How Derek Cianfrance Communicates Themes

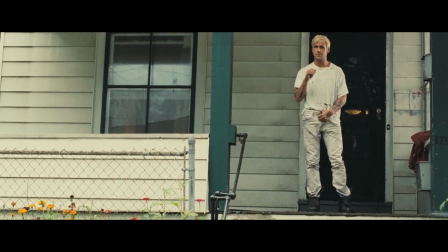How does a filmmaker show an idea?
I believe in ancestry, you know, and legacy, and how things don't go away.
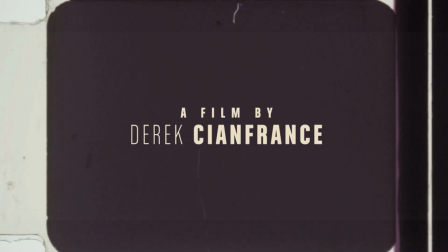I want to show you a technique director Derek Cianfrance uses to communicate abstract concepts visually in The Place Beyond the Pines,
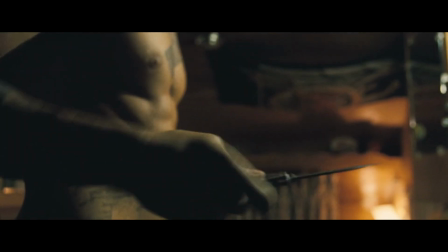an underrated film from 2013 that I'm about to completely spoil.
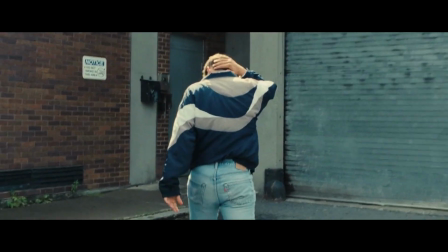The Place Beyond the Pines is about the passing of the torch, how our legacy affects our children and those around us.
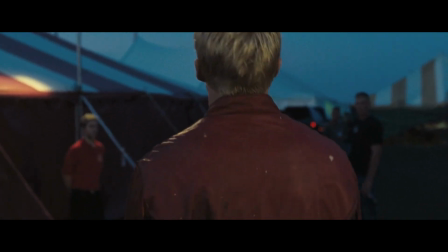Our actions have consequences, and those consequences echo out from us, affecting those around us, sometimes for generations.
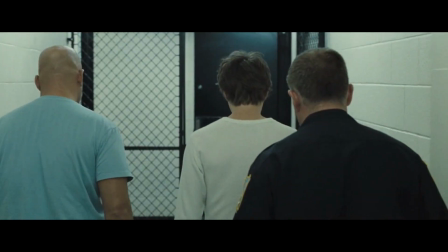And while this is something we understand almost instinctually about real life, it can be hard to convey that on screen.
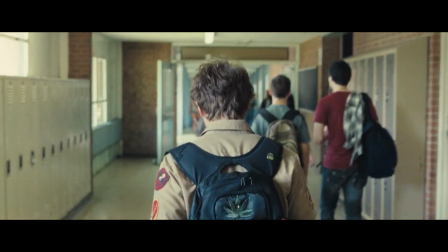One way you could do this is to edit the story non-linearly, highlighting the connection between actions and their consequences,
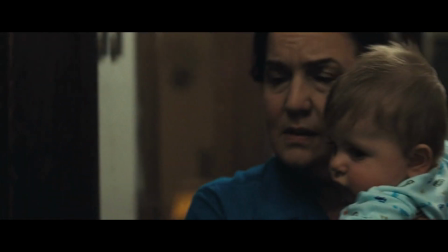but Cianfrance decided to show Pines linearly in 3 distinctive acts.
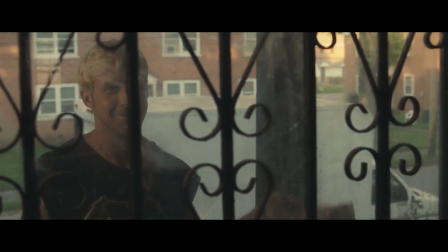So how do you show the relationship between 2 events separated by minutes or hours of film?
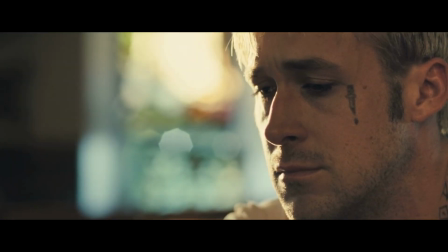How do you connect Luke Clanton, who's only alive in the first 50 minutes of the movie, and his son, who's only on screen in the last 50?
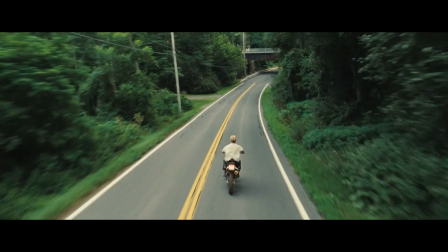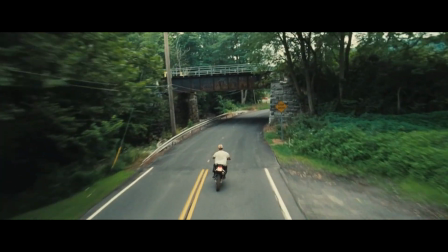Like this.
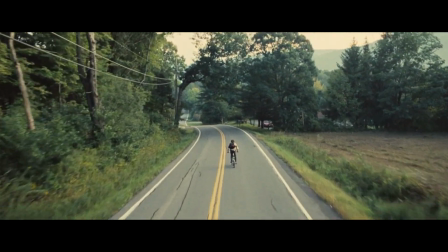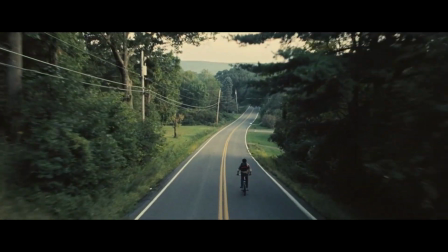In the director's commentary track for the film, Cianfrance talks about how many of the scenes have echoes later in the film,
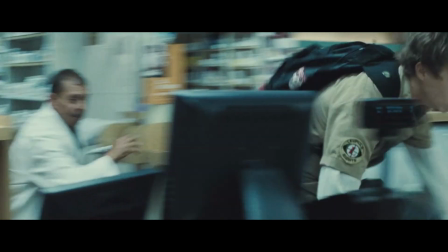visual motifs and reoccurring locations that show how you can feel connected to someone's legacy even after they've been dead for 15 years.
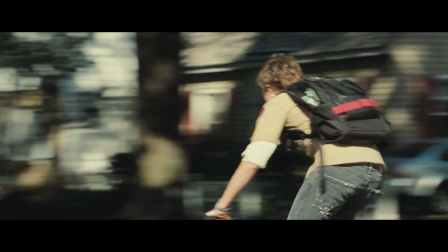With shots like these, we can connect a father and son's shared love of riding, their free spirits.
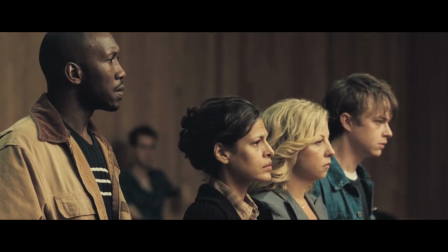We can connect their crimes, possession of a controlled substance in the 3rd degree, and show how they develop similar friendships.
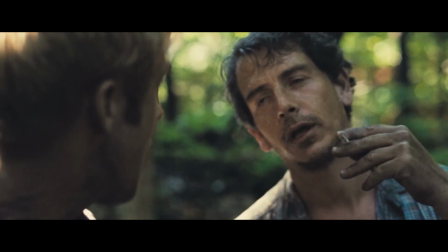These visual connections help the audience understand relationships between figures that are hardly ever on screen together.
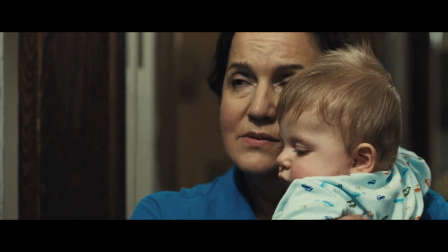he's yours.
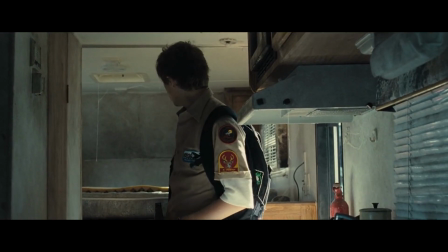You want to hold him?
A scene towards the end of the film where Jason visits the trailer his dad lived in 15
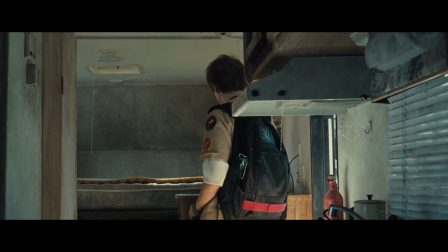years earlier visually echoes the scene where Luke sees the trailer for the first time.
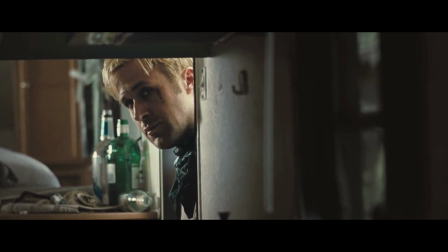These 2 scenes are an hour apart in the film, but when I cut them together, you can see how clearly they interact with each other.
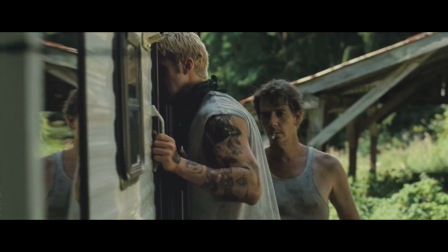The feeling of connection that the characters are feeling in that moment is palpable to the viewer.
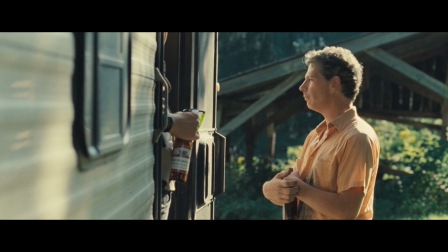Our memory is triggered and we recognize the composition of the scene from before,
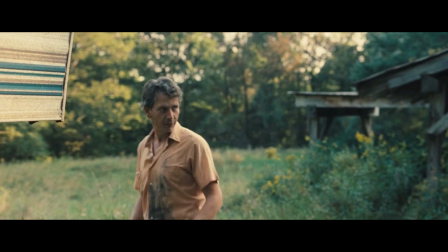and it puts us emotionally in the shoes of the character.
Pour 'em on.
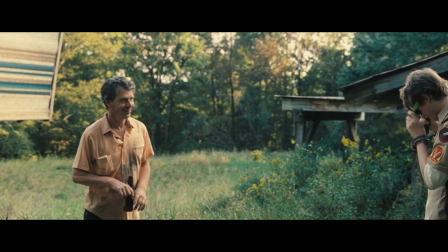Come on, I'll tell you. Yeah. Yeah.
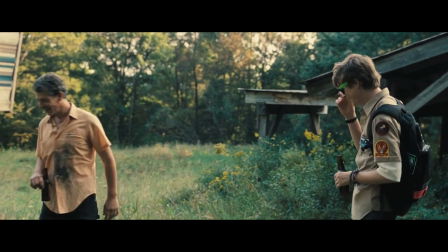Yeah. Yeah. You're calling him back.
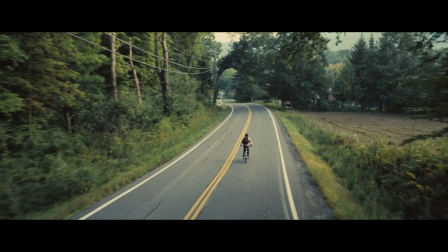But Cianfrance doesn't just use these echoes to connect father and son, he uses it to compare and contrast.
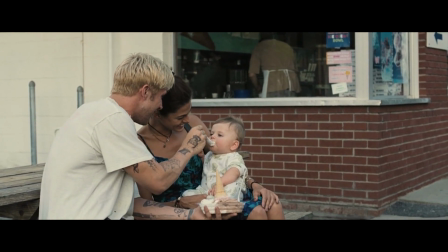Look at this scene, where Jason eats ice cream for the first time with his biological father,
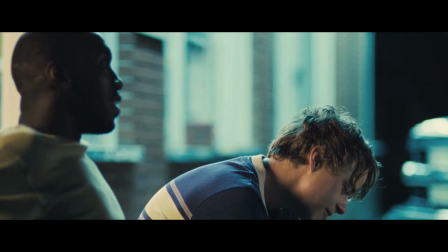alongside a later scene where he eats ice cream at the same place with the man that raised him.
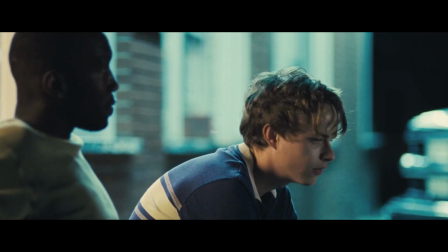The second scene could have happened anywhere, but by placing it here,
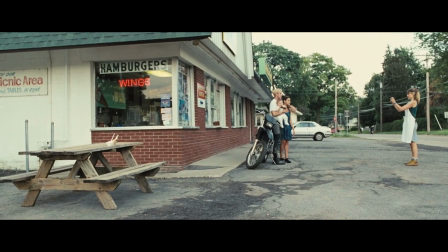the specter of Jason's biological father looms over the entire moment in the same way he looms over Jason's life,
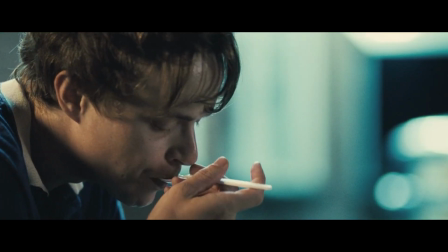and we immediately know that this statement He's not your father. doesn't find its mark.
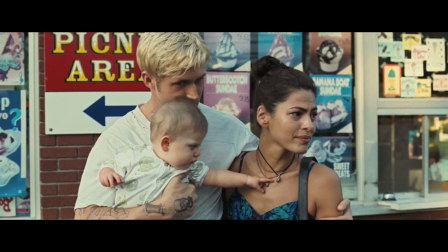You want another one?
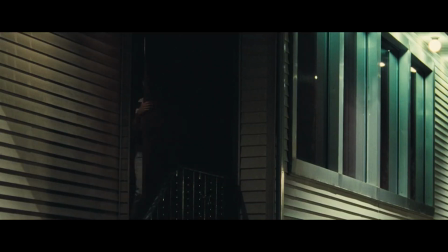Would you leave me alone in The similarities between the scenes where Luke and Avery try to give money
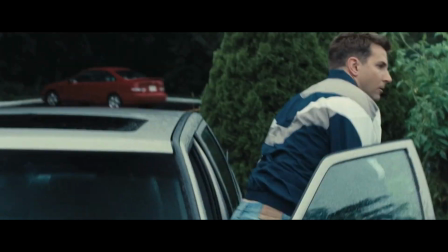to Romina help drive home how the conflict that entered her life with Luke will continue well past his death.
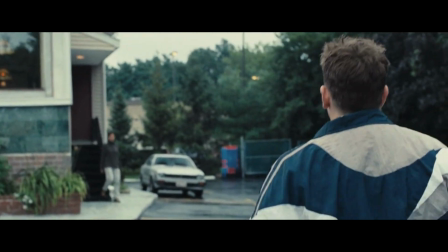Hey. Hey, don't worry, it's okay. would you still?
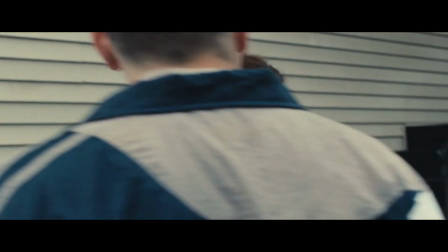Okay, I want you to have it. I don't know what that is. You don't have to ever even see me again.
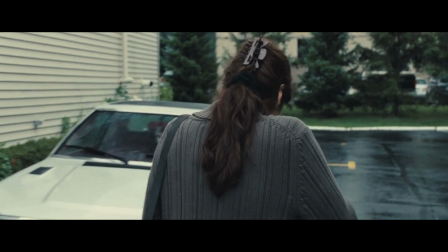Just take the money. Bro.